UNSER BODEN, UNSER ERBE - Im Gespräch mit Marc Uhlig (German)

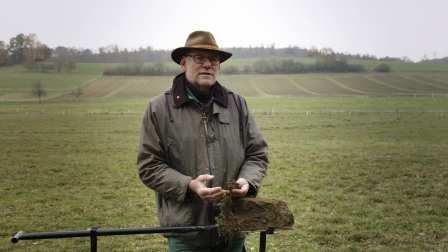(4:10) Sagen wir mal, wenn wir es schaffen, einen Boden 20 Zentimeter tief gleichmäßig krümelig zu erhalten, dann ist es ohne Probleme möglich, dass so ein Boden 100 Liter Wasser auf einem Quadratmeter auch speichern kann,
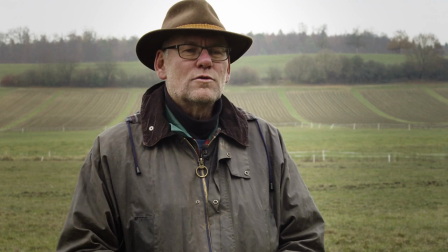(4:23) der über einen Starkregen fällt. Das wird dann in diesem Schwamm, in dieser krümeligen Struktur gespeichert.
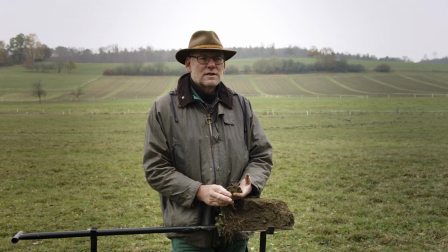(4:30) ohne dass es oberflächlich abfließt oder ohne dass es durchrauscht durch den Boden und durch Bodenritze verschwindet. Also so eine krümelige Schwarmstruktur des Bodens ist entscheidend für die Wasserspeicherfähigkeit des Bodens und für die Wasserabgabefähigkeit des Bodens.
Meine Protagonisten kamen durch Kontakte über Freunde, zum Beispiel über den Verein Wir und Jetzt. Die haben mich massiv unterstützt. Ich kam mit der Idee, die haben gesagt, gut, super, wir haben da den Bauer und den Bauer und den Bauer oder der ist interessant, der ist interessant. Und so haben sie mir quasi die Türe geöffnet. Und dann kamen aber eigentlich im Prozess die Leute von alleine irgendwann. Es gab einige Protagonisten, die es nicht in der Endfassung geschafft haben. Wir hatten irgendwann mal so fünf Stunden Rohschnitt. Da war alles drin. Und da war viel drin, sehr viel drin. Ich war sehr viel unterwegs mit Terra Preta, Permakultur, Ackerklassen, Mikroorganismen. Also ich habe mir das alles angeschaut und irgendwann hat der Editor gemeint, so Marc, das ist zu viel, du willst hier zu viel, wir müssen uns auf die Essenz runterkürzen.
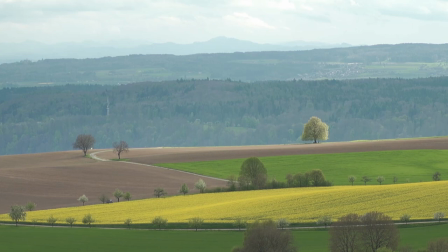(5:33)
Und dann sind dann doch, glaube ich, einige rausgefallen, mindestens fünf. Ich hatte ein visuelles Konzept, ich wollte über vier Jahreszeiten arbeiten,
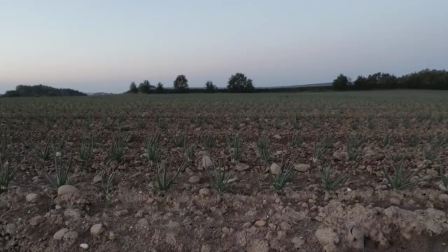(5:42)
was sich natürlich auch immer dann schwierig gestaltet hat, mit welchem Thema du wann einsetzt.
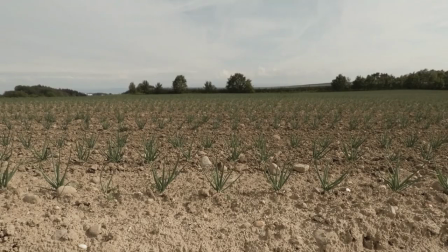(5:48)
Aber das war so das Konzept und wir haben es versucht durchzusetzen.
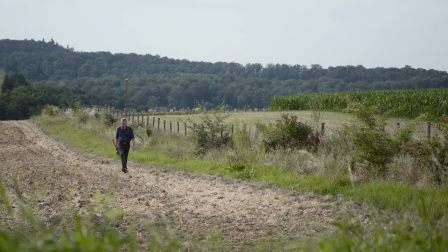Die Änderung der klimatischen Bedingungen, die spüren wir schon in der Landwirtschaft.
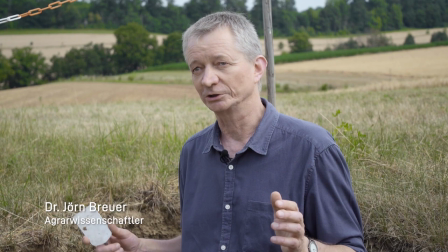(6:04) Man denkt im Moment, dass sich die Niederschläge bei uns in Mitteleuropa nicht in der Höhe nicht wesentlich ändern werden,
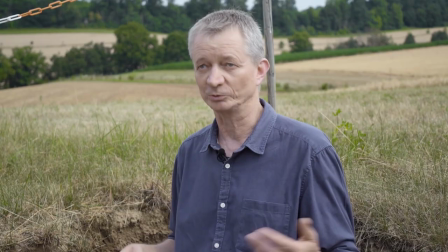(6:11) aber wir bekommen im Winter mehr Niederschläge als bisher. Und wir bekommen häufig eine Frühjahrstrockenheit, hatten wir dieses Jahr und letztes Jahr.
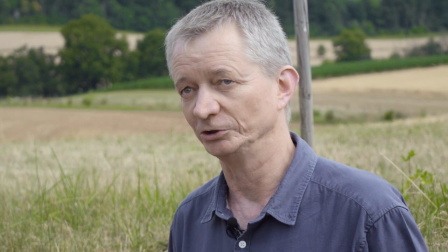(6:20) Und dann gibt es noch das Problem, dass wir eben mehr Starkregenereignisse kriegen als bisher.
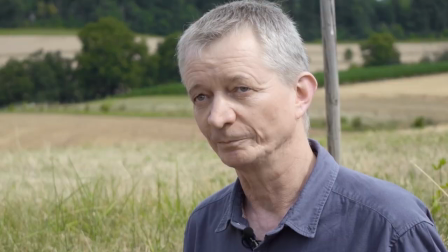(6:25) Also wir hatten ja auch in diesem Jahr hier im Greichgau zum Beispiel mehrere große Starkregenniederschläge mit Erosionsschäden.
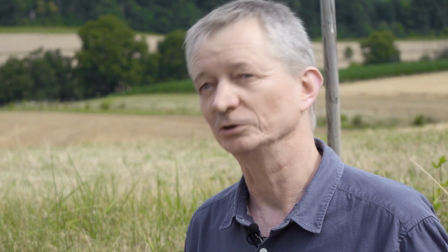(6:34) Das heißt, wir müssen mit mehr solchen Erosionsereignissen rechnen und müssen uns natürlich auch überlegen, wie gestalten wir unsere Anbausysteme,
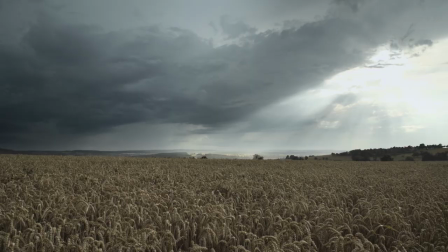(6:42) damit das Risiko, dass dann tatsächlich Schäden auftreten, in solchen Situationen möglichst gering ist.
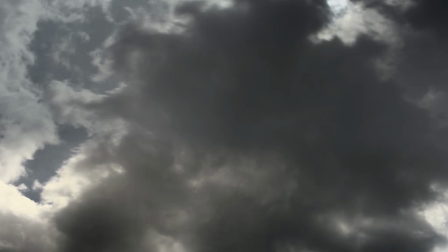(6:51)
Die Dreharbeiten sind insgesamt über zwei Jahre gelaufen.
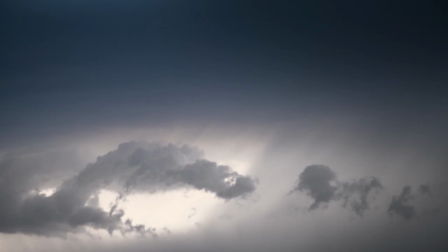(6:55)
Also wir haben gewisse Sachen dann auch noch nachdrehen müssen, die dann der Achim schon gemacht hatte, der Bauer, ohne uns Bescheid zu geben.
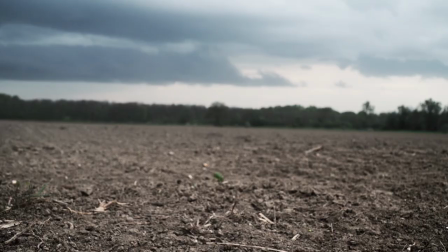(7:02)
Die haben wir dann nachgeholt. Das war eine Aktion, die wir nachgeholt hatten, das Jahr später. Aber wir haben angefangen mit dem Thema, ich habe angefangen mit dem Thema 2016, das war das Erste. Im Winter habe ich damit angefangen und dann ging das über die Jahre hinweg. Wir mussten es halt immer nebenher machen. Wir konnten uns nicht voll darauf fokussieren, weil man muss noch Geld verdienen nebenher.
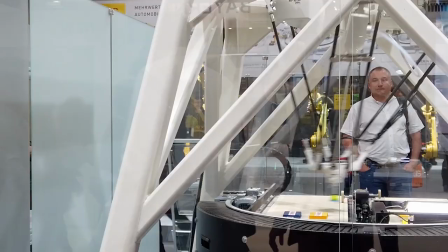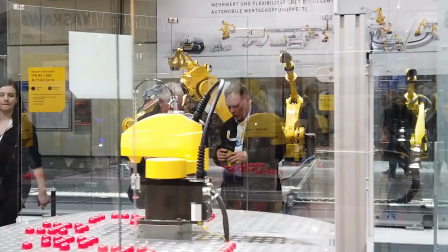(7:31)
Die Filmmusik ist sehr speziell für einen Film, finde ich persönlich.
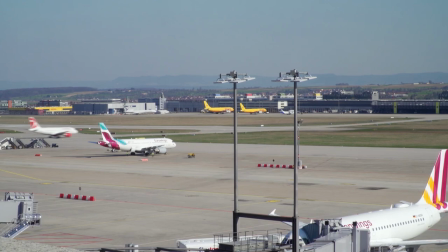(7:36)
Die widerspiegelt sich mit meiner Gemütsstimmung.
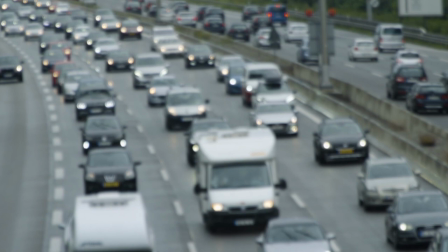(7:40)
Wenn du unterwegs bist mit so einem Thema und du läufst in der normalen Welt rum, fühlst du dich irgendwie immer so, hier stimmt was nicht.
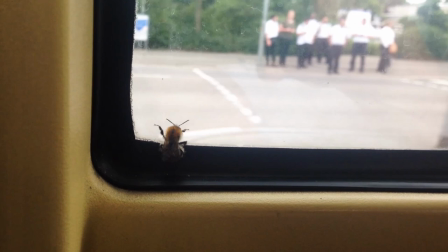(7:46)
Das ist weit weg, diese Disharmonie und so.
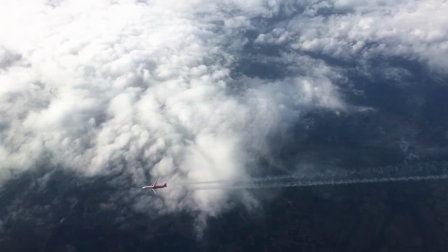(7:52)
Es hat ein guter Freund von mir gemacht, der in Stuttgarter ist,
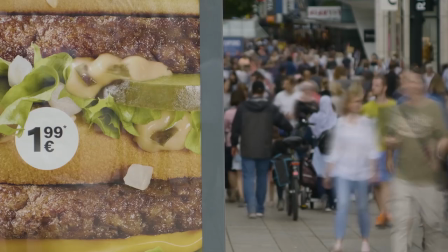(7:55)
der hat die Musik gemacht, der hat die Idee gehabt und ich fand die gut und wir haben sie umgesetzt und mir gefällt sie bis heute noch.